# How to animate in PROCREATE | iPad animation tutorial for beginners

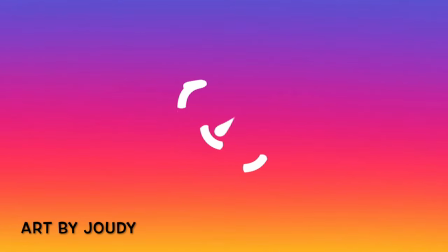hey everyone it's Judy in this video we're gonna do this animation on iPad in procreate step by step now
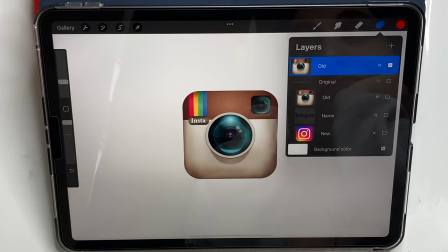here I have the old logo of Instagram ready I got it from Google but what I'm gonna do is draw
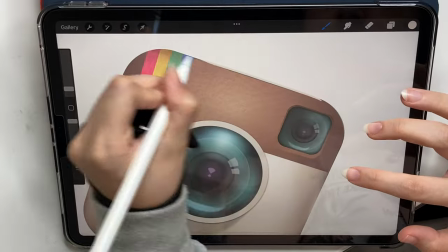it again so I can divide it and work with each part individually so
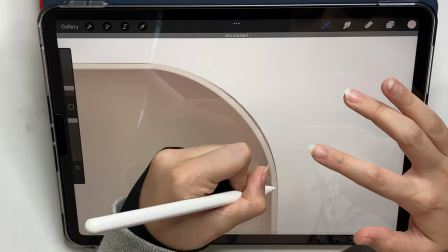as you can see I'm gonna start with the background add some shadows do the brown area you're gonna see that in a minute I'm not gonna
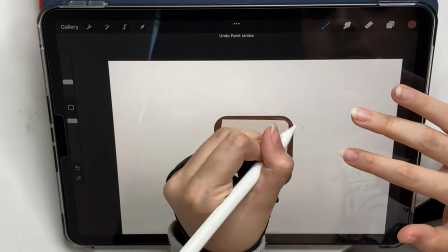explain that very much but as you can see I'm just gonna draw it again and you can do that and then we can start with the animation
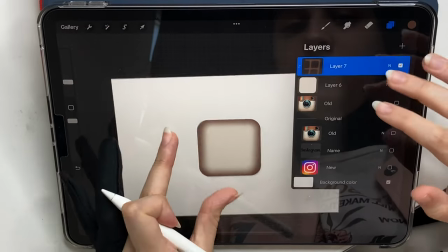now
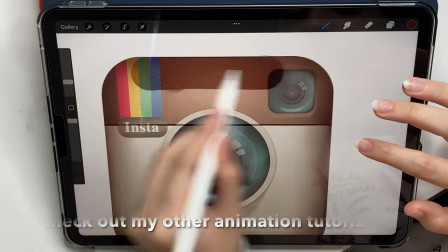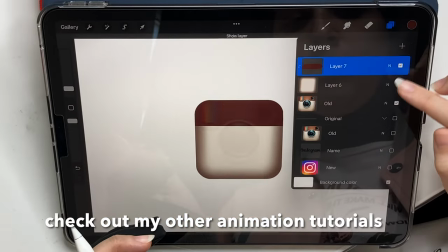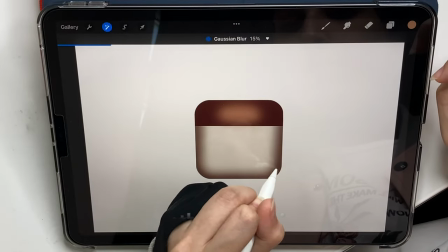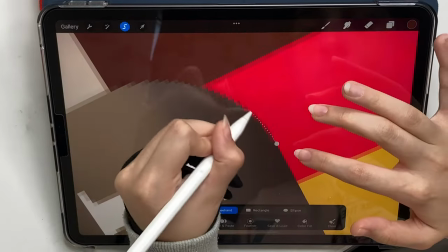that I've got the base ready I'm not gonna draw everything of course I'm I'm gonna select the things that I can select like this instead here
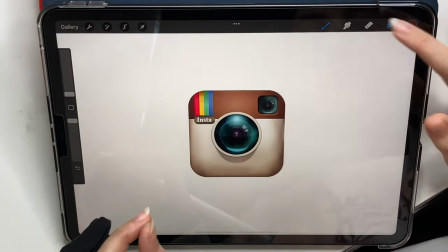so I'm just gonna use the select tool freehand and then copy paste it and now I have it on a separate layer and I'm gonna do the
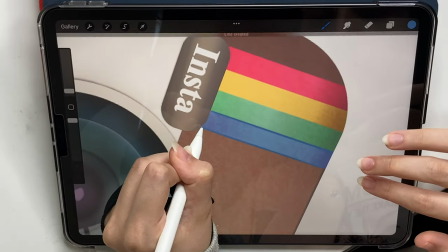exact same later for the cameras now
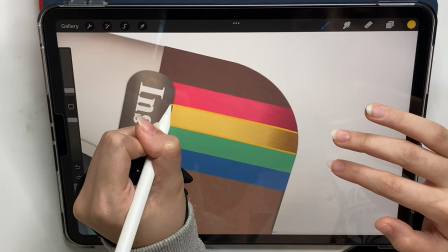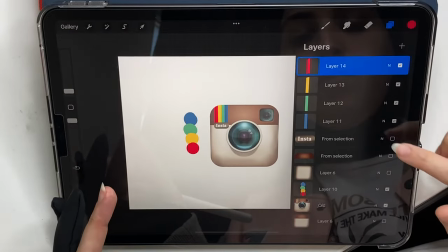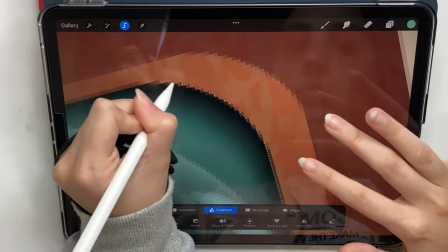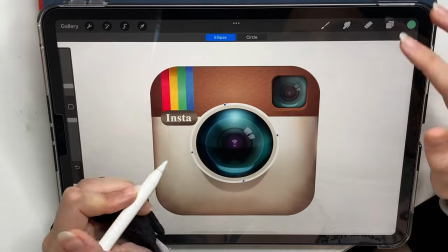for the other camera it's hard to select a circle so I decided to just erase around it so I can get a perfect circle and then just erase the entire
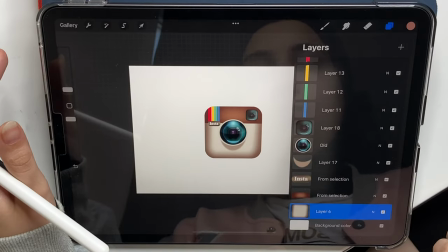logo and don't forget to also do the shadow under that camera I did that and now I have the logo on separate layers
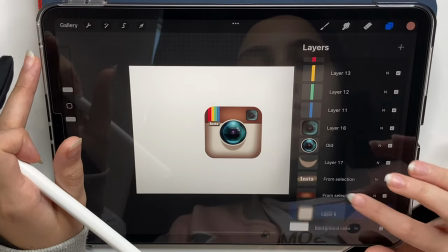the full logo as you can see now I grouped them and I'm gonna start animating so I'm gonna duplicate that base which is what I'm gonna start with
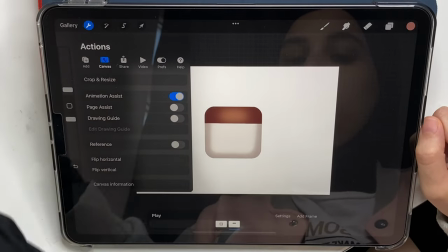now we're gonna turn on the animation assist in actions canvas turn it on and now I have this frames and I'm gonna group these two
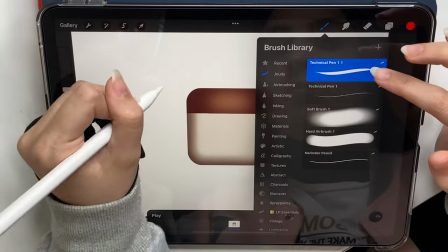because one group means one frame now my idea is that I want the brown
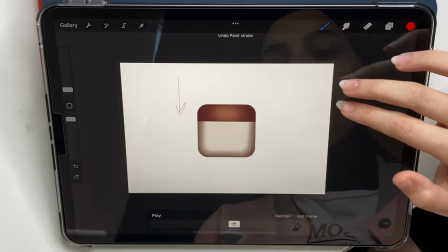part to drop down and the page one to go up so I'm gonna duplicate my
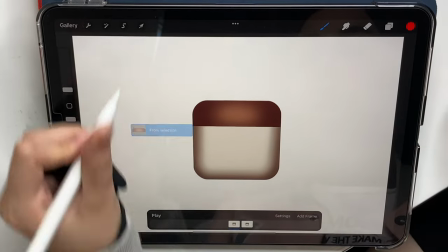group or my frame and choose the brown part and just
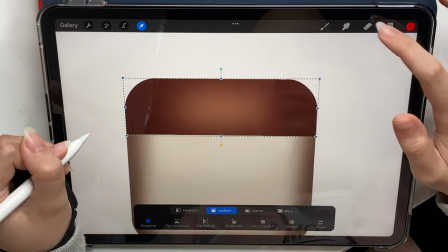get it up just a tiny bit using the transform tool and do
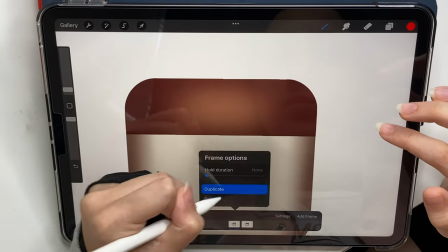the same thing for the page part get it down just a tiny bit and make sure you don't change their positions just exactly where they are
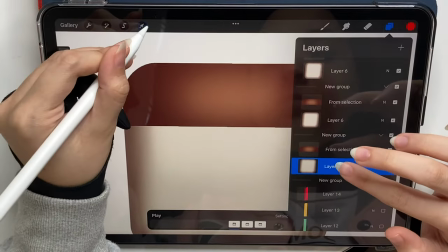just up and down and we're gonna start by small changes at the beginning and we're gonna make them bigger as we go along and at the end
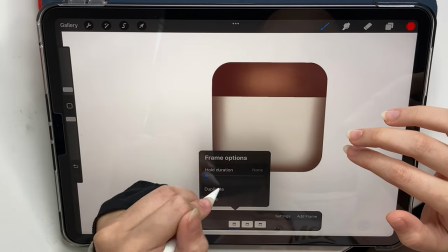we're gonna make them small again so that's the idea so we can like ease them in and ease them out and in the middle they can be a little faster
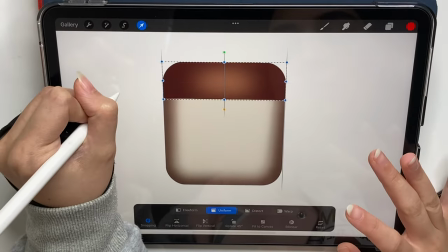i'm gonna explain why i did that backwards so i'm basically
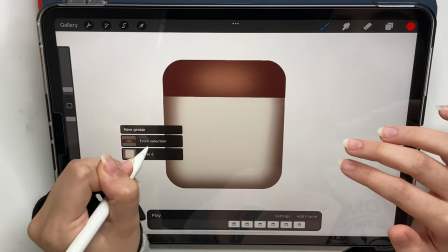animating backwards because i have the final look like i have the final
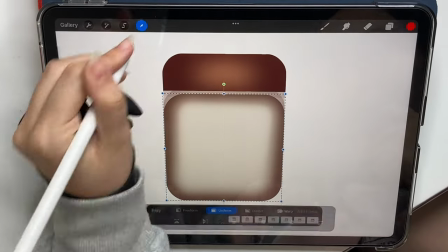layer I want my locatory so I don't need to start like from them
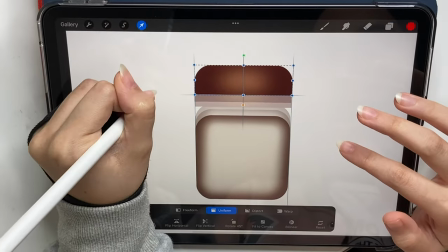very far apart and then just bring them together I know what it looks like so
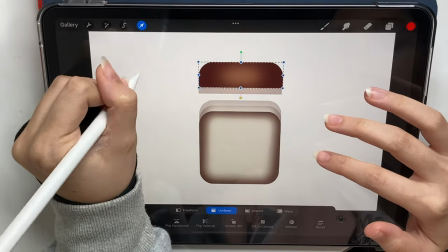I can just do it backwards and that's so much easier than going
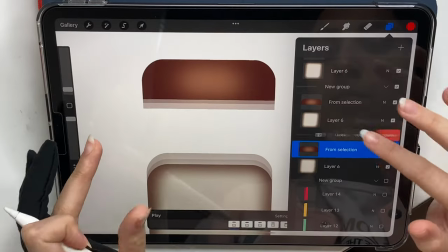like forward uh some animation we're gonna go forward some of them
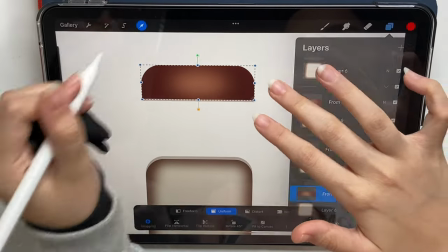we're gonna go backwards you're gonna see that but it depends on your logo and as you can see at the end I'm making the changes smaller
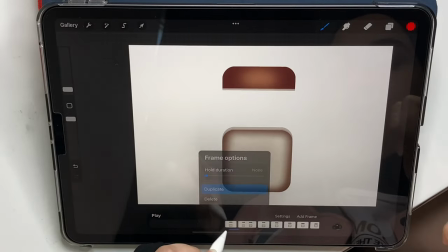to ease them out and when I play that I think it
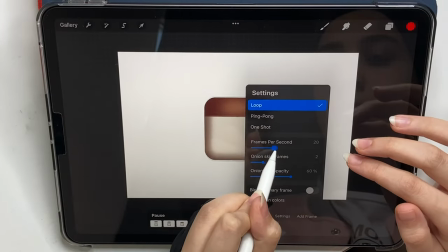looks good yeah but it needs to be faster so I'm gonna increase the frames per
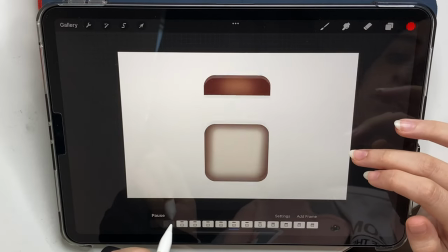second 21 I'm gonna change that later it's fine it depends on your movement
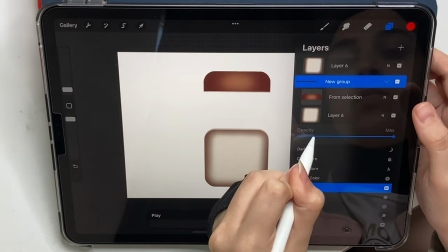how far you've moved them for example so it's okay yours
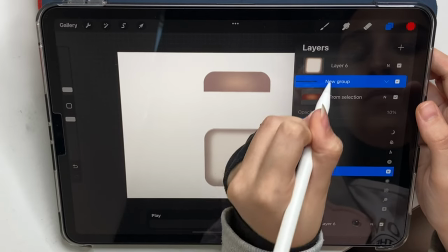could be different from mine and now I'm gonna go to the first layer and lower the opacity
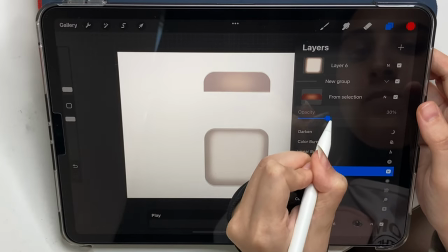to 10 and then 30 and then 50 then 70 just to